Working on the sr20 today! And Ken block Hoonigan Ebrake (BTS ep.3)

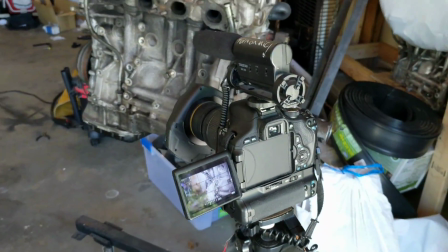[4:06]
Okay, so my shot is set up, and let me show you guys my screen to kind of give you an idea of what's going on here.
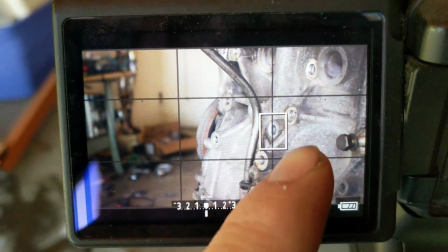[4:15]
Okay, so this is what my Canon's seeing. This white square right here is going to be my focal point.
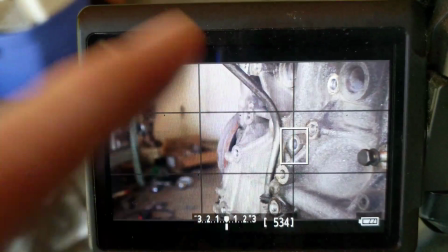[4:20]
So this is the spot that I'm telling the camera to make sure is in focus. Obviously, I'm going to have the bolt that I'm about to drill out in focus, so that's why I have that selected.
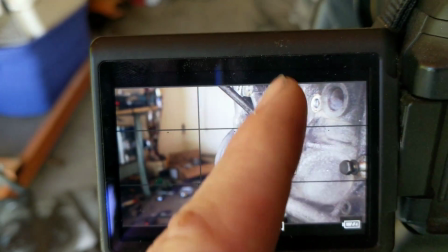[4:29]
If you notice, it's also centered along this grid line right here. Well, this grid is very important, and it helps me out a lot.
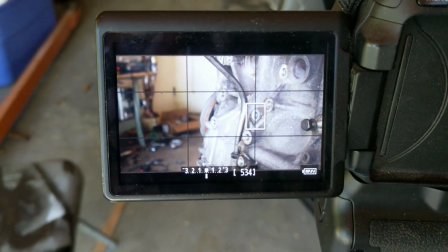[4:35]
And if you're getting into content creation or photography or any type of like movie making or anything like that,
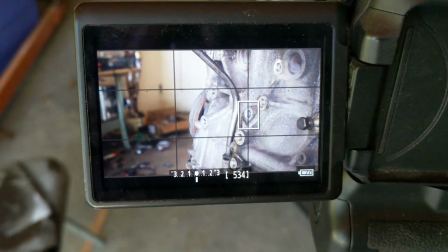[4:42]
you're gonna want to learn the rule of thirds, which is why I have that grid right here.
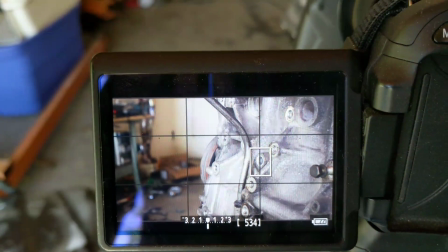[4:47]
The rule of thirds is like a known law in photography and videography and all that stuff.
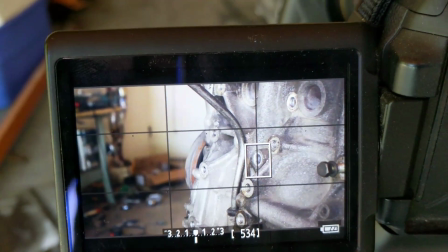[4:56]
I'm not going to bore you with the details because honestly I couldn't even tell you all the facts behind it.
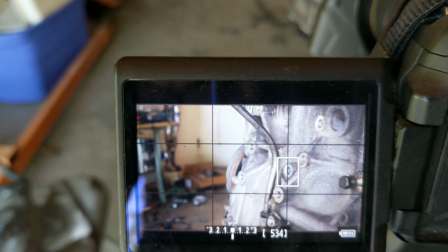[5:01]
But basically it makes your viewer's brain more pleasant and it makes it easier for them to look at when it's set up this way.
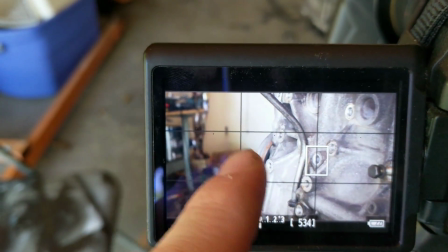[5:09]
And then it also gives you more of
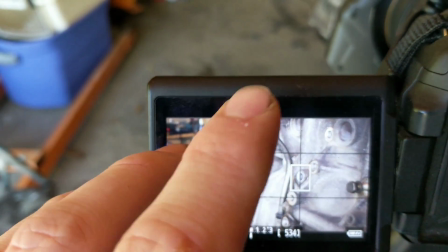[5:13]
a distinguished background, something that's more fun for the viewer to watch when it's set up like this.
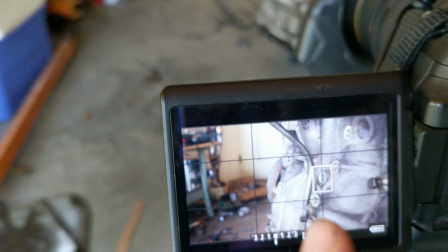[5:20]
So the reason why I have it on this line and not this line over here or right here and not like up here is basically
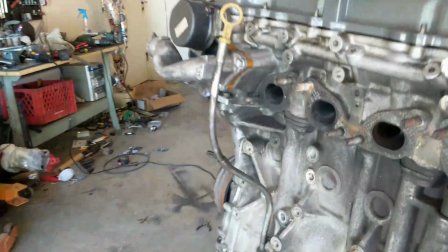[5:28]
this scene is set up horizontally. So if I had it set up to where the rule of thirds like that, boom,
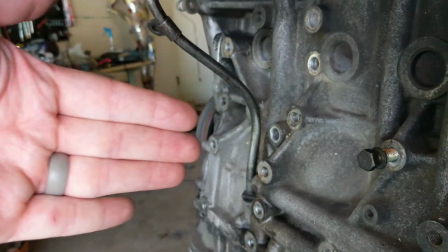[5:35]
then my drill comes in and you see my drill drilling away at it.
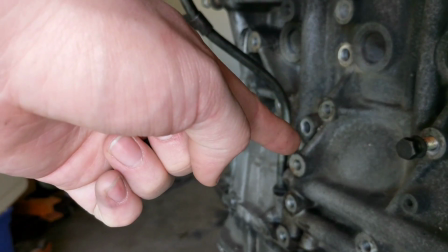[5:40]
So there's like activity going on over here to my focal point, which is right there.
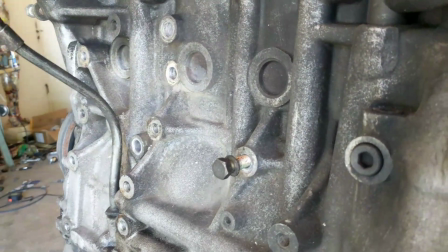[5:45]
And that's, you know, what the viewer wants to see. If I had it set up like this, then you would see a little bit of activity in this 1/3,
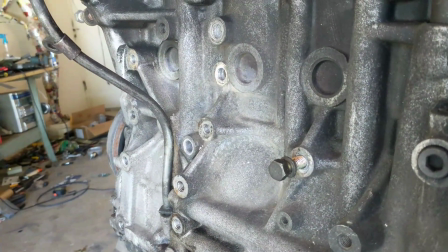[5:53]
and then this 2/3 would have nothing going on except for a boring motor, and that's not going to be pleasant on the brain.
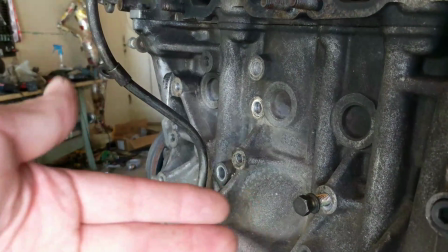[6:02]
The reason why I don't have it on the bottom is because, again, you would see stuff happening down here, but up here would be boring.
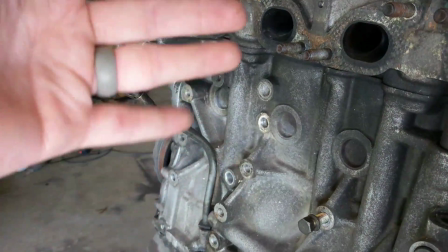[6:08]
Same thing for the top, boring up here, action down here.
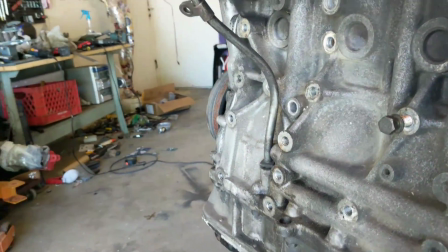[6:12]
So that's how I came to setting it up right there. Now, it's little details like that in your shots that's going to make your videos stand out from the rest. And that's why, honestly, I feel like my videos look better than most automotive YouTube channels. A lot of them kind of look more like what this video is, where it's just like me holding a camera. Hey, look at that right over there. And I'm not dogging on anybody. I enjoy those videos just as much as I enjoy like Mighty Car Mods videos. But I take pride in my videos for the most part. There's been a few where I've just half-assed it, and those ones haunt me to this day. But it's going to be like stuff like that that's going to really set your videos apart if you're into standing out and having good quality product that you're going to be putting out. One that maybe could one day end up on a TV channel like Discovery. Hey, Discovery, build a trill. I'm just saying. Anyways, it may seem like a lot of hard work to set up that shot because of the way I explained it, but honestly, it took me about 1 second to set up that shot. It's just second nature once you do it enough. Thanks again, Richard.
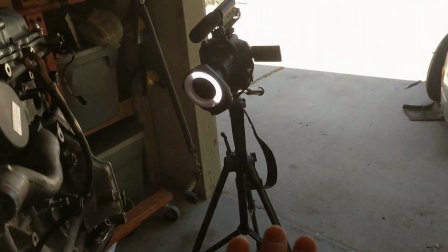[7:14]
You're the man. Appreciate it. Okay, so we got the camera set up. We got the engine right here.
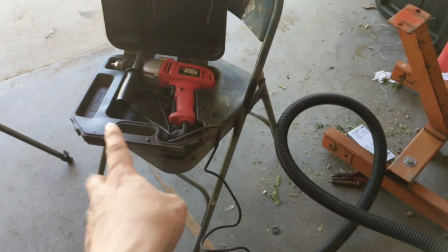[7:20]
We got the drill right there. I'm going to be sitting right there. That way I'm nice and comfortable and try
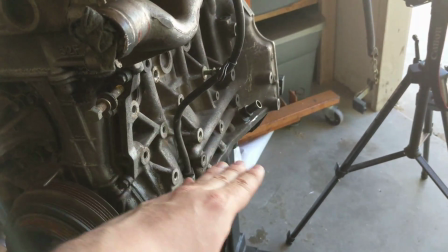[7:25]
to line up as easy of a straight line as possible for me so my hole goes in the right way and doesn't get all cockeyed or anything.
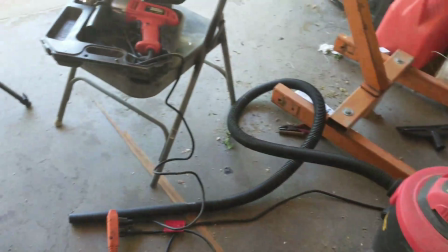[7:33]
So we're going to do that. I have my shop vac right here to suck out the metal shavings as the drill drills in.
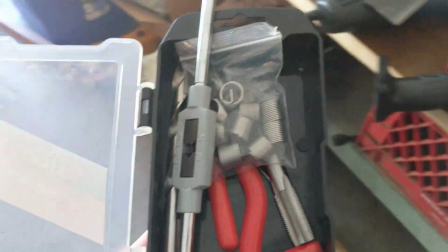[7:43]
Next up, I just need my heli coils. We should be good to film it.
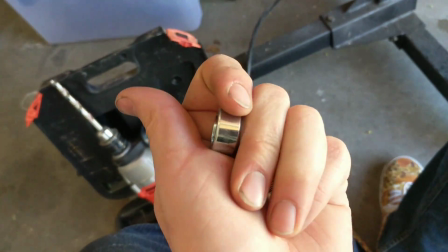[7:47]
I'll be back when I'm done. Almost forgot my stopper. That would have sucked. Holy shit, boys.
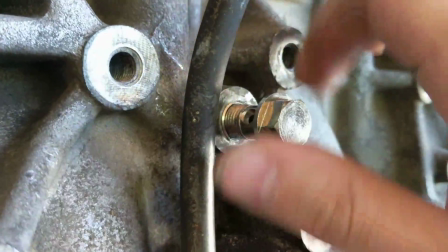[7:54]
We have a threaded hole again. Look at that.
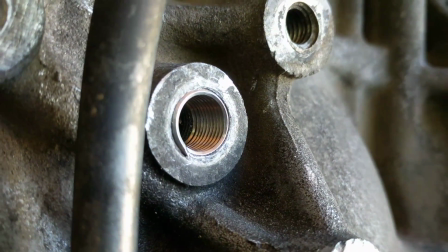[8:01]
Look how threaded that is. Look at that.
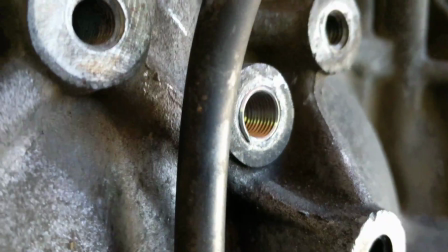[8:06]
All those threads that bolts can thread into. Oh boy, am I glad that that's over with.